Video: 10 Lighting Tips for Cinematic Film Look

And this can really be helpful when you're trying to contain your light and not have it spill all over. And that's why flags are very useful to have on set. Have a C-stand, have a few flags.
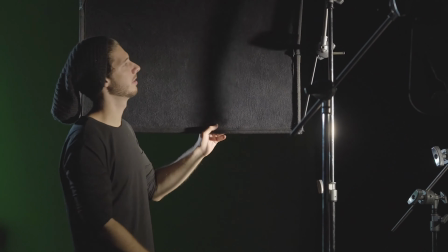(8:29)
It is a little bit of an expense, but it is so worth it.
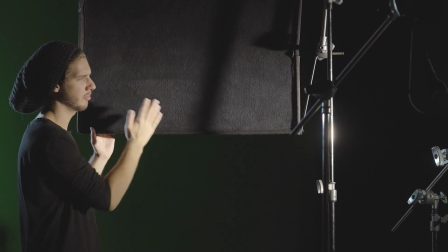(8:33)
And honestly, it is so important to be able to contain your light and really make sure that you are not losing control over where it's bouncing in your scene. Now, another way of containing light and really getting a handle over that is by light placement.
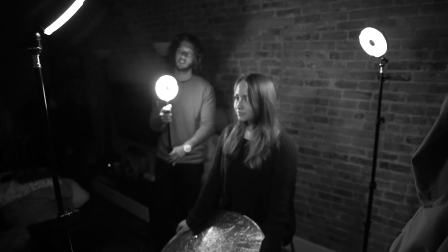(8:46)
The way you place lights can really affect your scene, of course. And for example, with the light that I'm using right now as this side kicker that you're seeing, the placement of that was very tricky. You can see there's a little bit of a flare. I kind of dig that. I kind of wanted to leave that in. It adds a little bit of color to the background. But of course, if you placed it a little bit too further in, because I'm using a wide lens, it tends to flare up a lot. So these are things you have to keep in mind. Also, how much of that light is spilling onto the background. I had it facing a little bit more towards this wall, but it was getting a little bit too much brightness behind me and I wasn't really digging it.
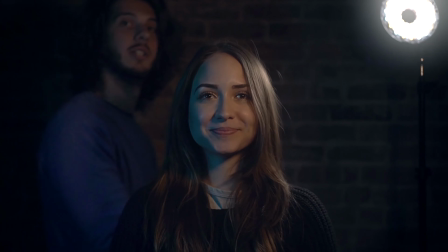(9:23)
So that's another thing that you have to keep in mind is light placement.
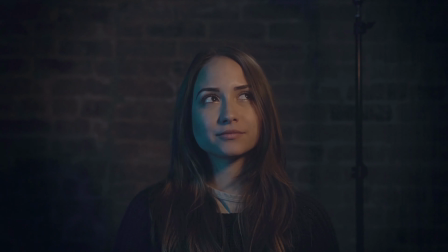(9:26)
And of course, this becomes a lot more significant when you are playing around with your key light. A lot of times what works well is placing your key at a 45-degree angle or more from camera, and that can start to create some really dramatic looks onto your subject.
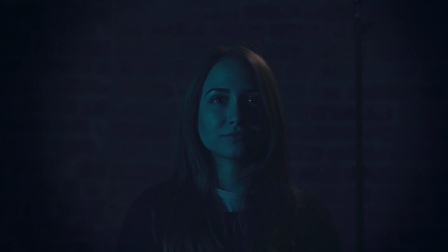(9:43)
The closer you bring it to camera, of course, the more fill you get,
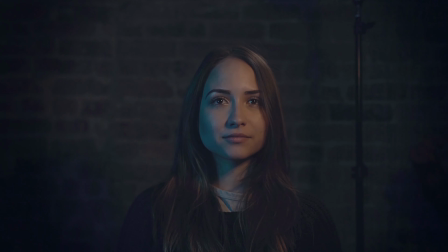(9:46)
the more of an even and flat look you will get with your lighting, which is great for comedies and that sort of thing. So again, the light placement, how far away from the camera, and also the height really affects how your subject is going to look.
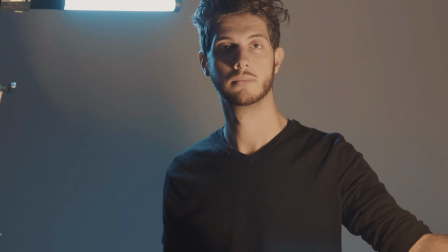(10:01)
And you have to really be careful for that, because a lot of times you'll place your light in your scene and you think you're done, but the height really dramatically affects how your subject is perceived to your viewer.
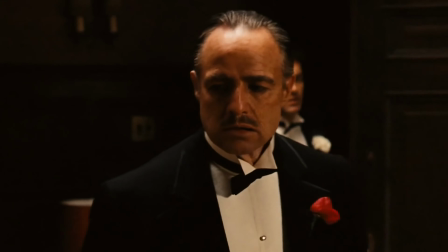(10:11)
One thing that I mentioned in the past video was the lighting in The Godfather.
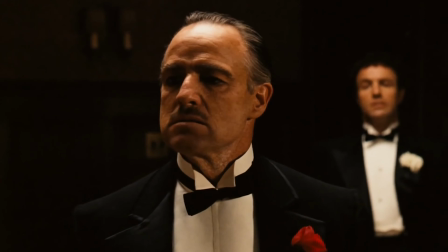(10:15)
Having a really extreme top-down light caused a lot of eye shadows, and it almost made the character's eyes fall into complete darkness,
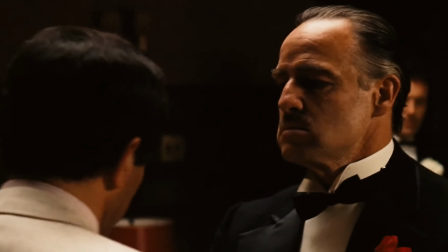(10:23)
which again for the story was crucial because we wanted to kind of dehumanize these violent mobsters.
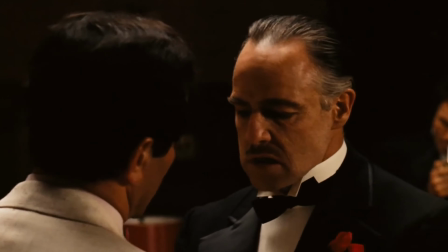(10:30)
We wanted to take that connection that we have with people's eyes away,
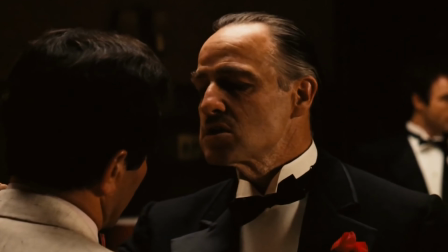(10:35)
so that it made those scenes feel a lot more tense and a lot more unpredictable. Then of course, if you go the opposite way and you go a little bit too down, then it starts to get creepy.
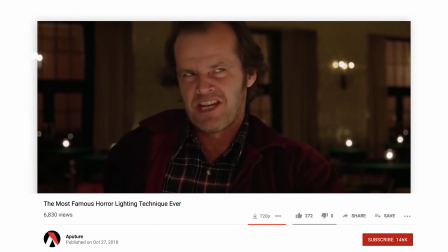(10:45)
It starts to get almost like that Camp Story flashlight vibe, where you're being very underlit, and that's unusual lighting,
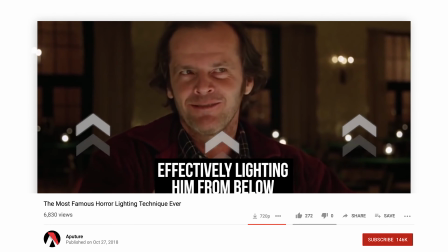(10:53)
so that can be used and can be very effective for unusual situations, like moments in horror. So light placement can be really great for bringing out not just the themes, but also maybe some metaphors in your scene.
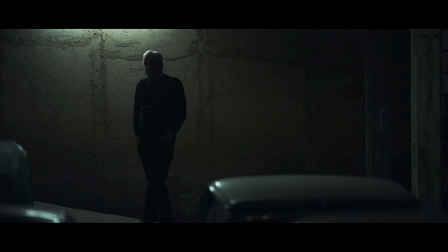(11:06)
So let's take this scene for example. Now we're seeing a lot of the things that we talked about already, so I'm making good use of the practicals, having these top-down fluorescent tubes,
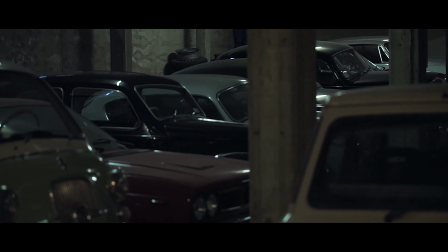(11:14)
bringing out some of the chrome elements and the details in the cars while keeping it really moody was really nice. And then when we get to the close-up, I introduced a small LED panel to the side of my subject.
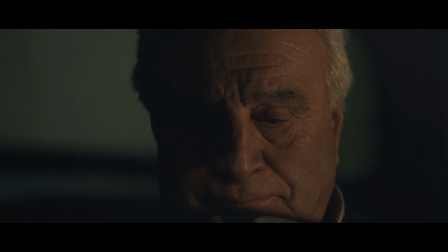(11:25)
And this kind of gave this split look where half of the face falls into shadow and the other half is illuminated by our warm panel. And this was to show the duality of this moment,
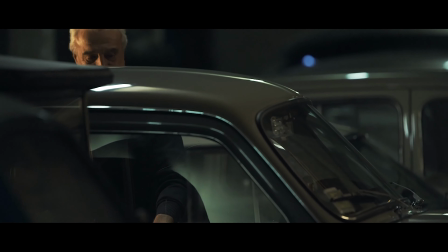(11:37)
because the character has both very positive childhood memories with this vehicle, since it was always his dream car,
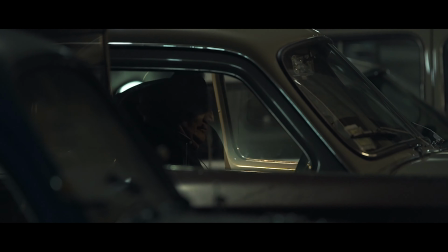(11:44)
but he also holds a lot of regrets over actions that he did towards his father when he took this car without his permission and crashed
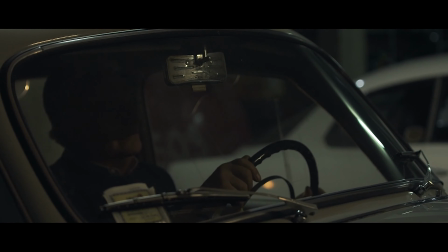(11:52)
it. So there's kind of this bittersweet and nostalgia that's going on in this scene,
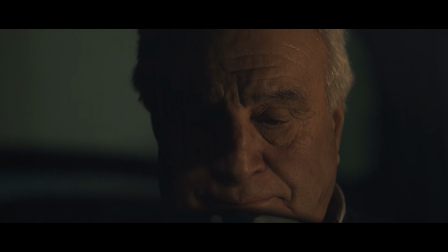(11:58)
and I really want to bring out that emotionally with the lighting to show that it's not all perfect and that this car really does bring mixed emotions to our subject.
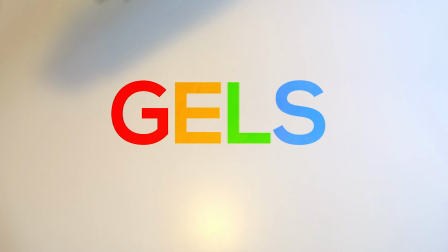(12:07)
And this is all without getting into colors, which is something that you definitely should keep in mind when it comes to your lighting.
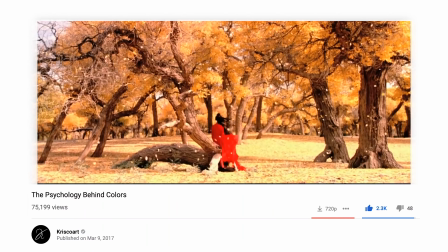(12:14)
And that is probably one of the easiest ways to bring out certain character motifs or certain character attributes and even character arcs,
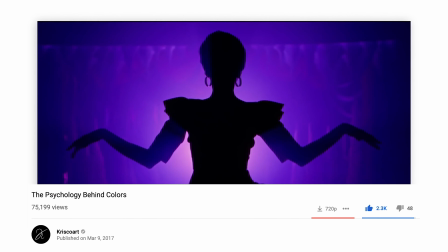(12:21)
or just creating separation.